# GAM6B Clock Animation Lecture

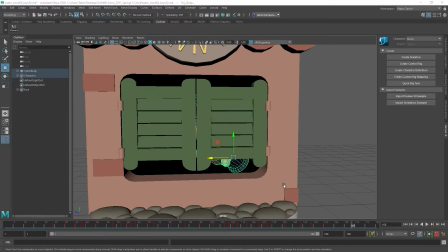29:06 All right, so now we're getting somewhere with the animation,
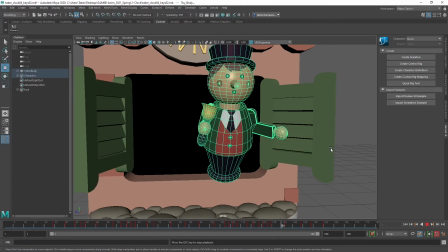29:11 and I wanted to pause again to explain what I did to get the small jittering actions so that it looks a lot more mechanical.
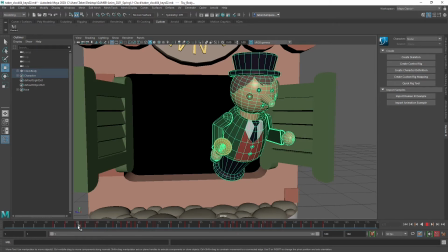29:22 For one thing, I'm increasing the amount of time that he stands still and decreasing the amount of time it takes to get from pose to pose.
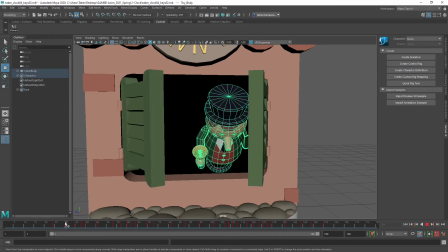29:31 And this is a pretty standard classic way to achieve a snappy kind of action.
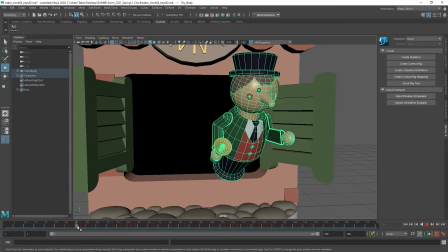29:37 So you can see it comes out, hits his pose, but then jitters back and forth, holds it for quite a while, and eventually goes completely still, by the way. For the second half, he's completely still.
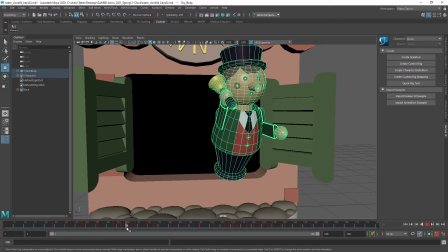29:52 Then quickly shifts to a new position, jitters, holds completely still. So how you achieve this, and I can use the graph editor to sort of demonstrate.
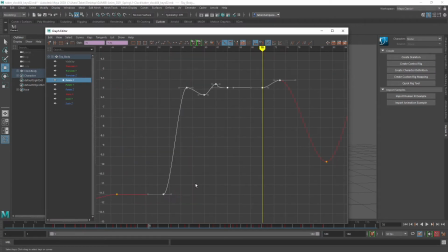30:06 Let's do rotate X will probably do. So actually there's some tangents in here that are still kind of messed up, but when you've hit a pose, here this is a better example. When you've hit a pose, you've got a flat area,
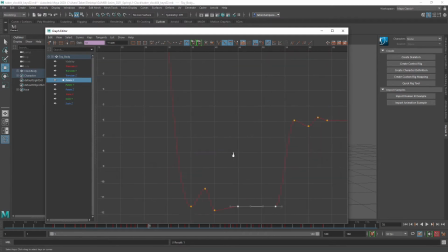30:20 and that's what we're looking for, no movement. When we have rapidly changed position, we've got a very steep area like this one just previous. So from 24 to 35, sorry, that's our transition.
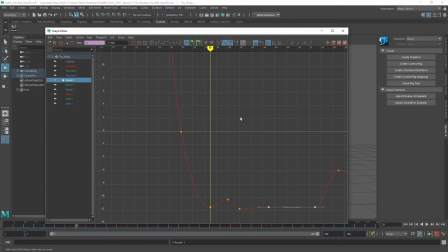30:36 And then comparatively, this little area down here is very, very small, but we've got a rapid up, down, and then back to the center, and that's our jitter. So wherever direction we were heading in, the first bounce goes the opposite way. Then the second bounce goes the same direction, but a little bit further than the resting position.
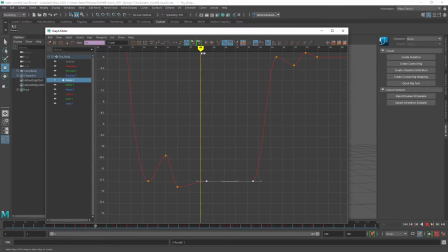30:56 And then the third one finally hits the resting position. How much time you take is sort of up to you, but I would recommend that either they start fast and get slower, and with their magnitude being very big, or the timing is the same, as in like a 2-frame gap between all of these shutters, and that the magnitude gets smaller.
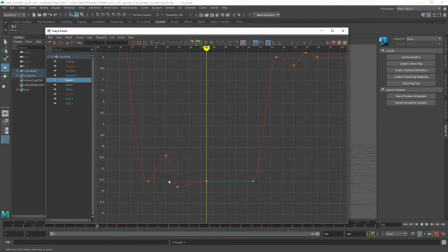31:16 So this is a big jitter. This one is much smaller by comparison, just so that it will settle down. And you can kind of see that again over here, where I should probably increase this a little bit so that we've got a big, smaller, smallest, and then it holds still. So this is just one channel, by the way.
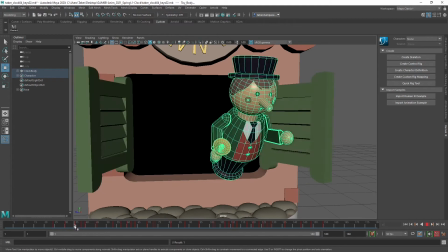31:34 That's rotate X. And my character is using both rotate X
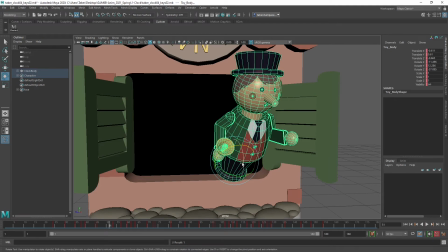31:40 and rotate, what's the other one, Z, to get his body into position.
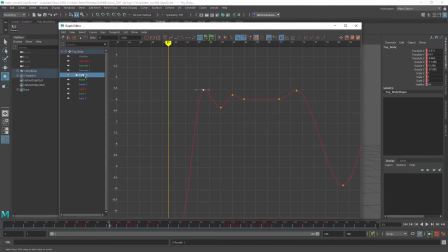31:48 And so I have to make sure that I do this on both of these channels. You can't really look at both of them at the same time because they're going to be completely different values. But what you can do is highlight an area, hit F, look at the jittering action, and then adjust it a little bit.
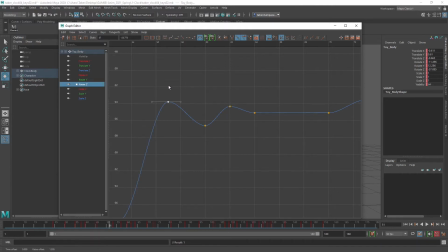32:04 And so I just want to hit further than this shake. So I've got big, smaller, smallest. And I don't think it did it before that point. But here's another one over here where I want to go big, smaller, smallest. So I might reduce this one a little bit.
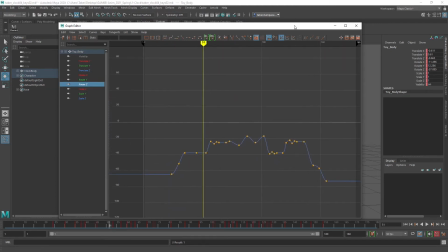32:21 This means that you've got a little bit less control over exactly what direction he's moving in.
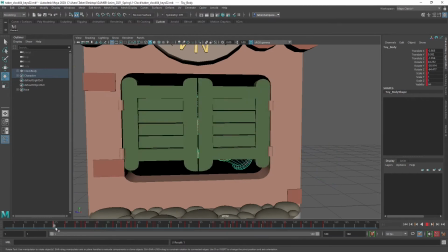32:26 But since it's so small, it's just going to read as a little bit of a shifting.
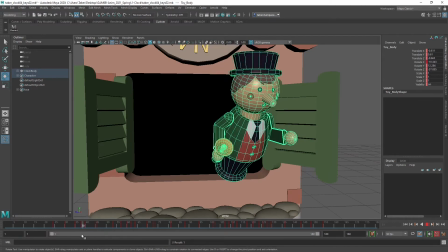32:31 So it's not really that important to absolutely control which direction he's going in. But the reason that I'm trying to show the graph editor is that when he's, for instance, standing upright, he's moving backward,
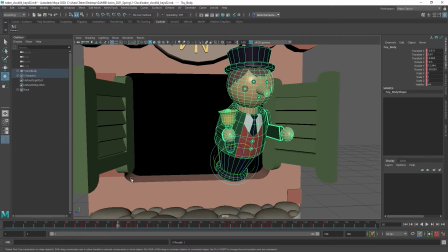32:44 like as in Z is moving up towards the top of the clock. The shake should be mostly in that direction.
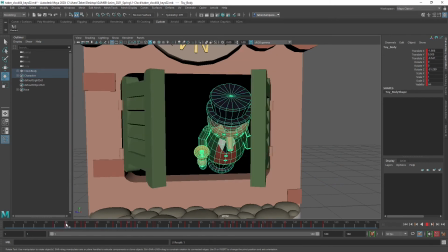32:52 See, up and down, forward and backward. Whereas the other ones where he's swinging out, this is a left and right, and you can see him shaking left and right.
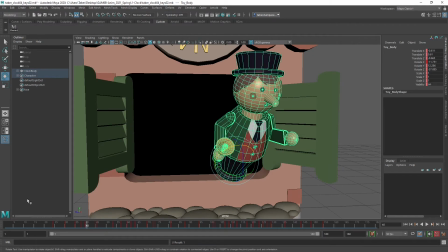32:59 That's more of the X value. So you initially need to have the pose that you hit exactly frozen and then copied over so that that's how long he's going to be shaking for.